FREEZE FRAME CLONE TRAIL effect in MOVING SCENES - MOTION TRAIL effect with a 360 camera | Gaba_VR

Hey guys, it's Gaba VR and today I'm gonna show you the secret of a very spectacular video effect in an advanced version with a moving camera. And these are not only small movements like cropping into a 4K video, but in certain cases they can be really big ones, like panning or following somebody crossing the scene. Or there can be some random movements, looking quite unpredictable for the viewers.
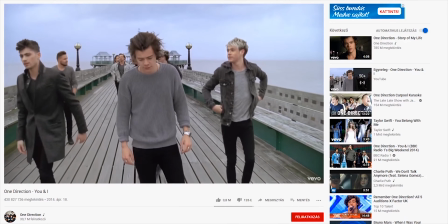(0:42)
So it's a really cool technique with a lot of freedom. We can meet some variations of this effect time after time in music videos too,
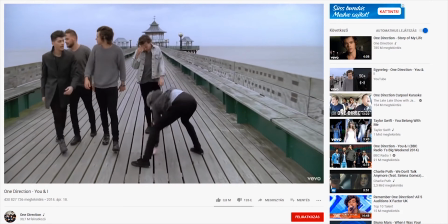(0:50)
like in this One Direction video from 2014 or in this Ariana Grande video from 2018.
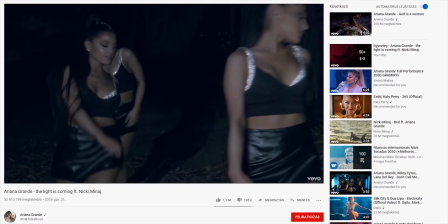(0:57)
Of course there can be some differences like freeze frames combined with some echo or RGB glitch effects, but it's only the matter of taste. The basis of the actual effects are really similar and they are also a little bit limited because they are shot with traditional cameras with a tripod or some motion control tools. But now let's see how we can create something like this with a 360 camera and a short post-production.
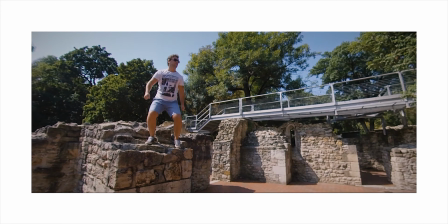(1:21)
Or if you're interested about my teleportation effect and this cloning scene with the moving camera, check them out on my channel.
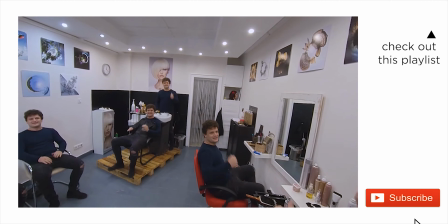(1:28)
And for further 360 content and tutorials, don't forget to subscribe too. But now let's start with creating some motion trail effect with a 360 camera. This time I'm shooting with an Insta360 One X, which is a small action cam, but if you have a higher budget production, of course you can go higher in resolution too with a professional 360 camera. And depending on your scenes, you can shoot from a tripod or even with a handheld camera to add more motion to it. It depends on you. But in this case I'm shooting alone as a one-man crew, so I use a tripod and I will add all the camera movements during post-production.
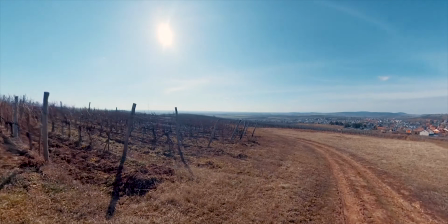(2:06)
This time I go to the wine hills searching for some nice spots for my scenes.
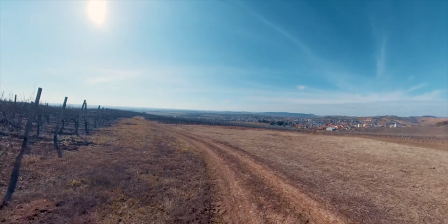(2:10)
I set up my camera on eye level and start shooting.
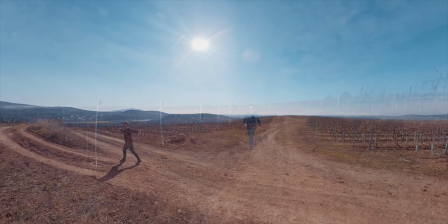(2:14)
I'm playing around with various movements, walking simply or raising my hands, turning around and jumping to make the scenes look really exciting.
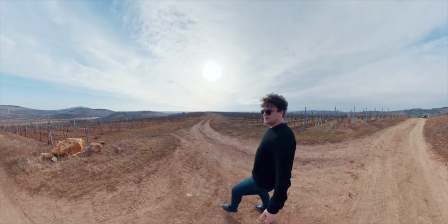(2:24)
And I repeat the same movements in different distances from the camera, so I can make a dynamic cut during post-production.
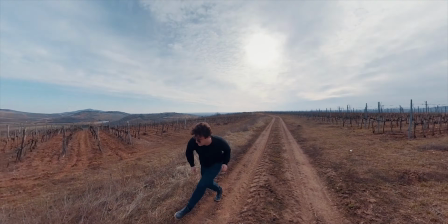(2:31)
But of course we can create a cool one-take shot too. The most important thing is moving a little bit sideways as much as possible, walking around the camera or crossing the scene in an angle.
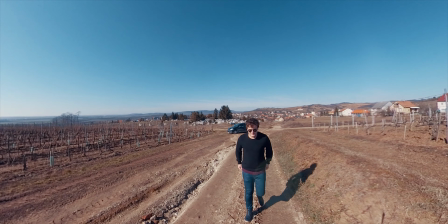(2:43)
When we're walking straight to the camera, we will be hidden behind this so-called future trail.
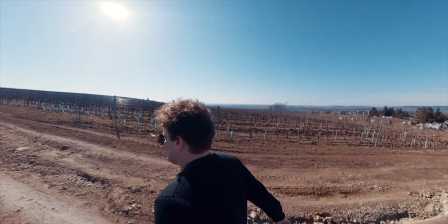(2:48)
So we have to move in angles, providing a clear view to the talent in each key position.
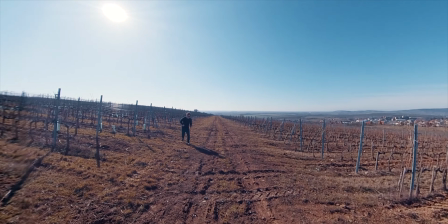(2:54)
As you can see, when I'm walking towards the camera, I try to do it a little bit diagonally.
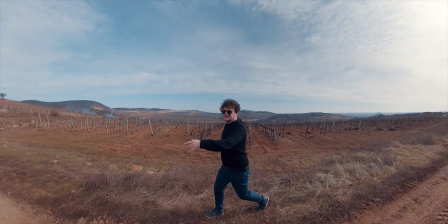(2:59)
Or in other cases, I simply walk around the camera or passing by the camera, just like in this case.
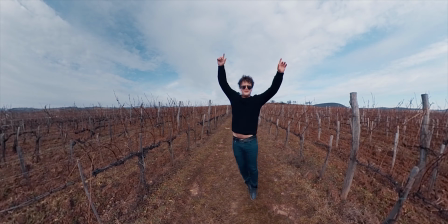(3:05)
And besides shooting 24 or 30 FPS, we can set the camera to double speed to create slow motion shots if needed.
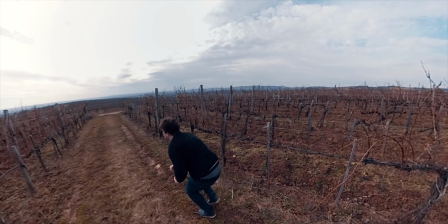(3:12)
In this case I record everything twice in a location with a normal and a double speed setting, so I will have more choices during post-production. Unfortunately, Insta360 One X only shoots in the highest resolution with real HDR video feature in normal frame rate modes.
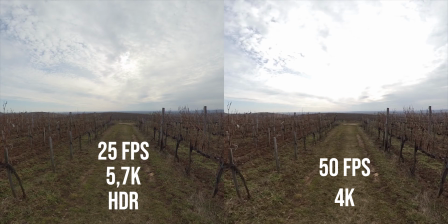(3:29)
So shooting slow-mo, I have to sacrifice a little resolution and dynamic range. That's why I record everything twice, because when I don't need double speed, I will use the high resolution HDR takes.
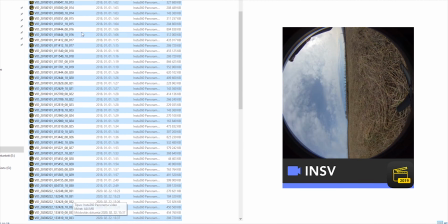(3:41)
Shooting with an Insta360 camera, I take the advantage of the non-stitch workflow, so I import my raw INSV files directly into Premiere. Of course there are pros and cons of the non-stitch workflow. Having a slower computer, it's a little bit harder to edit them in Premiere, but on the other hand, you don't need to waste so much storage. Usually I create proxy files and it takes some time, but after all I don't need as much storage as in that case when I stitch and render all the videos beforehand, keeping the original and stitch files too. So in this case I just import the unstitched files and create proxies to make it easier to edit.
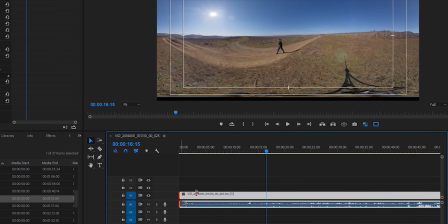(4:15)
I create a new sequence from the first video and start editing. First I cut the scene, setting up the starting and ending points.
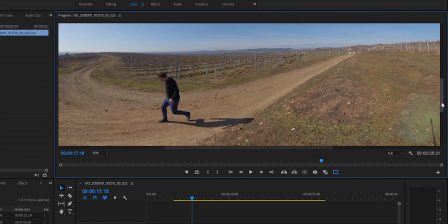(4:24)
Then I zoom in a little bit to see what is going on and I pick up the frames I'd like to freeze.